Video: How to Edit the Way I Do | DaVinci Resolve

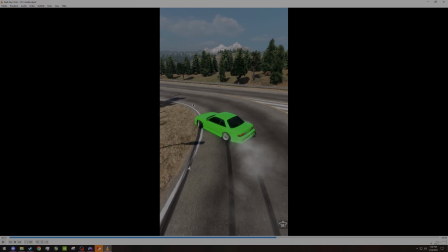You'll notice my cursor is backwards. That's a giveaway.
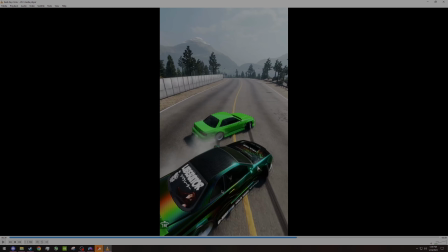But yes, you'll notice right here the chase car changes because I used that exact technique again.
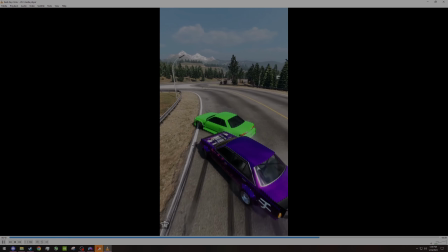I really liked how that cut came out.
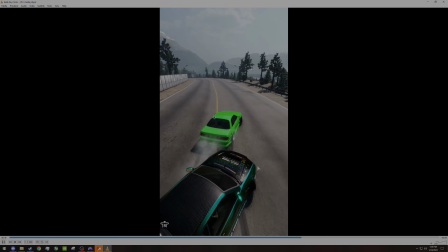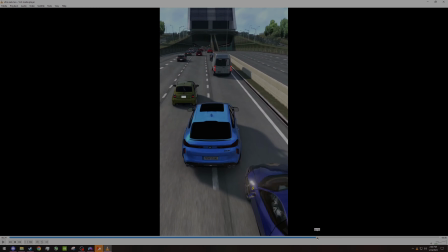One of the transitions that I did towards the end of this tunnel, you'll see
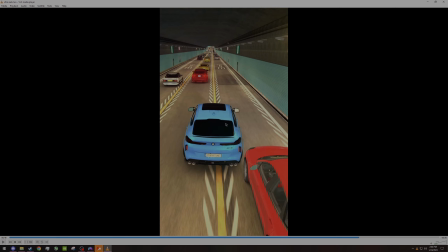right here I braked really hard and I got stuck for a minute, so I wanted to cut away and make it a perfect loop.
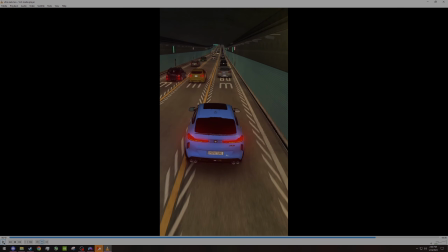So I moved the clip, like I moved it down a little bit and I zoomed it into the car so that it could line up with the next clip.
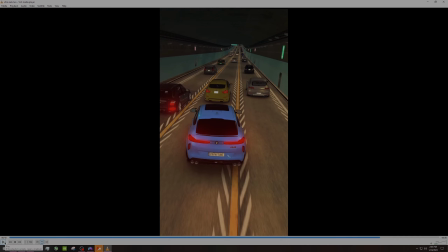You'll see the technique I used in my Car X video. You'll notice how like similar these are, but obviously there's some stuff you can't control.
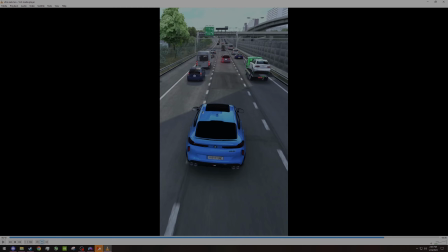Like you'll notice the elevation is a bit different, or like the camera angle, but I made it as smooth as I could possibly make it.
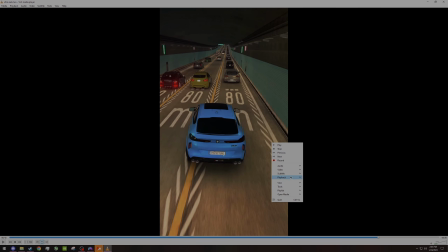I'll slow it down so you can have a better look.
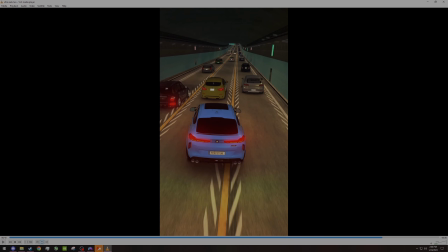Here you can see I used a blur dissolve, so it'll be easier on the eyes when it cuts, so you don't like notice, oh shit, the car is now on a different incline.
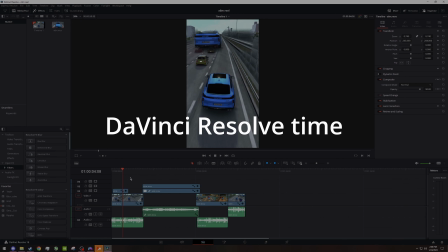Here I'm in DaVinci Resolve. This is a free program if you want to get it. I had like a little window up here, right?
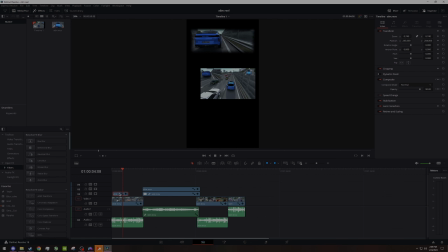So I duplicated this clip up here so I could get that shot on the top.
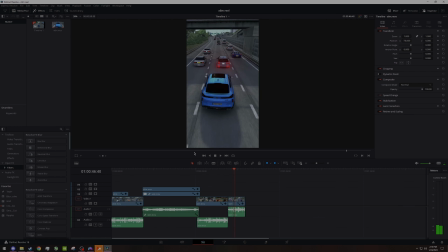And to get the perfect loop, the way I did it in this video is you just drag the start over to the end, and you want to make sure it has these little markings to show that it's a continuation of the clip.
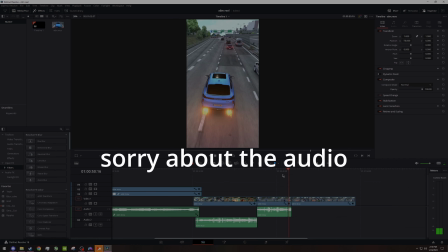So this is what somebody's gonna see on like Instagram or TikTok as they're replaying the video.
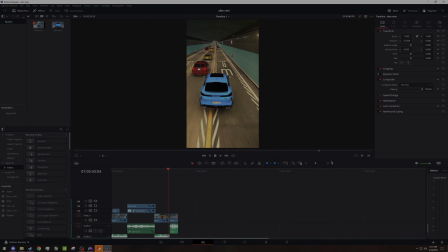They're not even gonna realize the video is replaying. And then here I'll go more in depth on how I made that cut. I went in here and I changed these so that it would track the way I wanted it to.
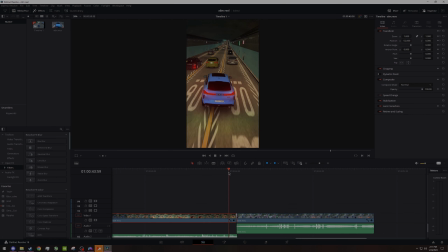Sorry, this got us. So up here, you'll notice the screen moves downward a little bit, just so you'll see the car is in the same position on the screen with the tail lights and the windows and whatever.
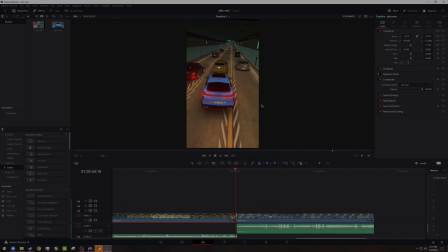And usually I'll use the windows. You can use whatever you want to line it up, but you want to make sure it just looks decent. I rotated it a bit as well to get the car position right. And you see like stuff like that, no one's really gonna notice this little sliver at the top.
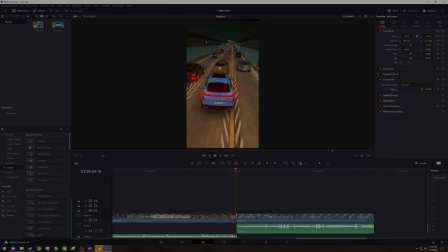They might notice like the screen move a little bit.
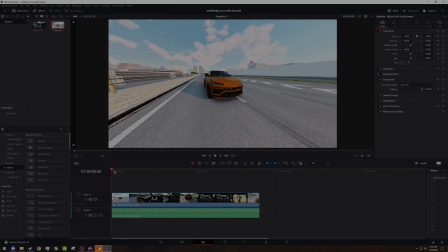So starting off, this is just my raw recording.
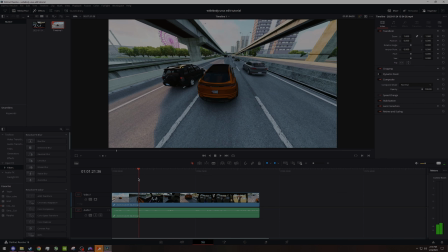I got a few different angles in my replay viewer. You want to usually try to get like 2-3 angles or more.
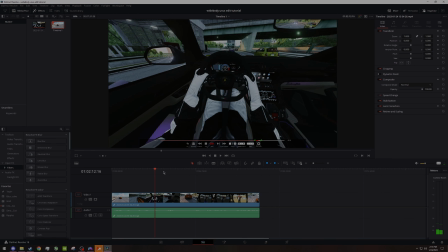The more the better, or just try to make your game look good.
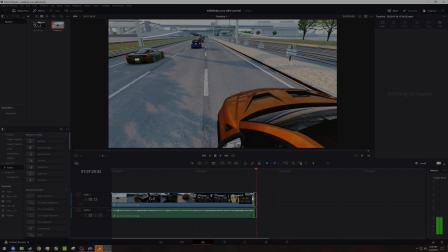Yeah, so you'll want to like trim the clip, take off the parts you don't like.
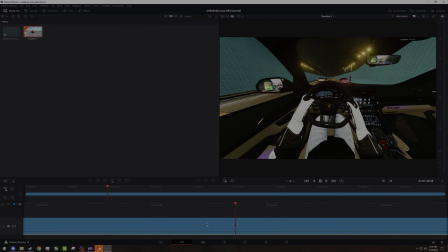What you want to do is you want to make a bunch of cuts.
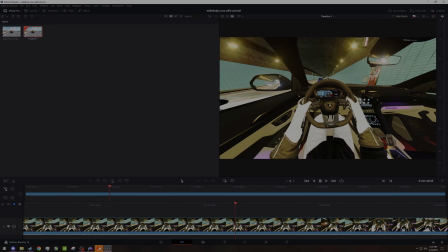So you want to find the spots where like you're adjusting your camera or like the bottom bar is showing. Try leave in as much content as possible. If you leave in a few frames, it's fine. You can go back later and adjust it.
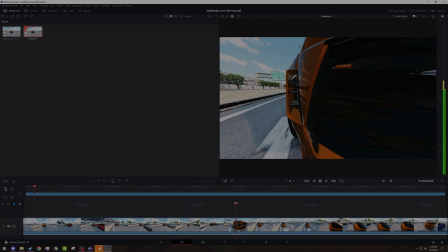I'm going to try and use this as a transition to like maybe inside the car or something like that.
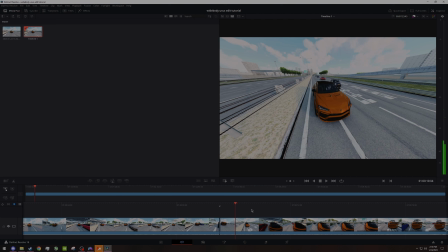But yeah, you get the idea.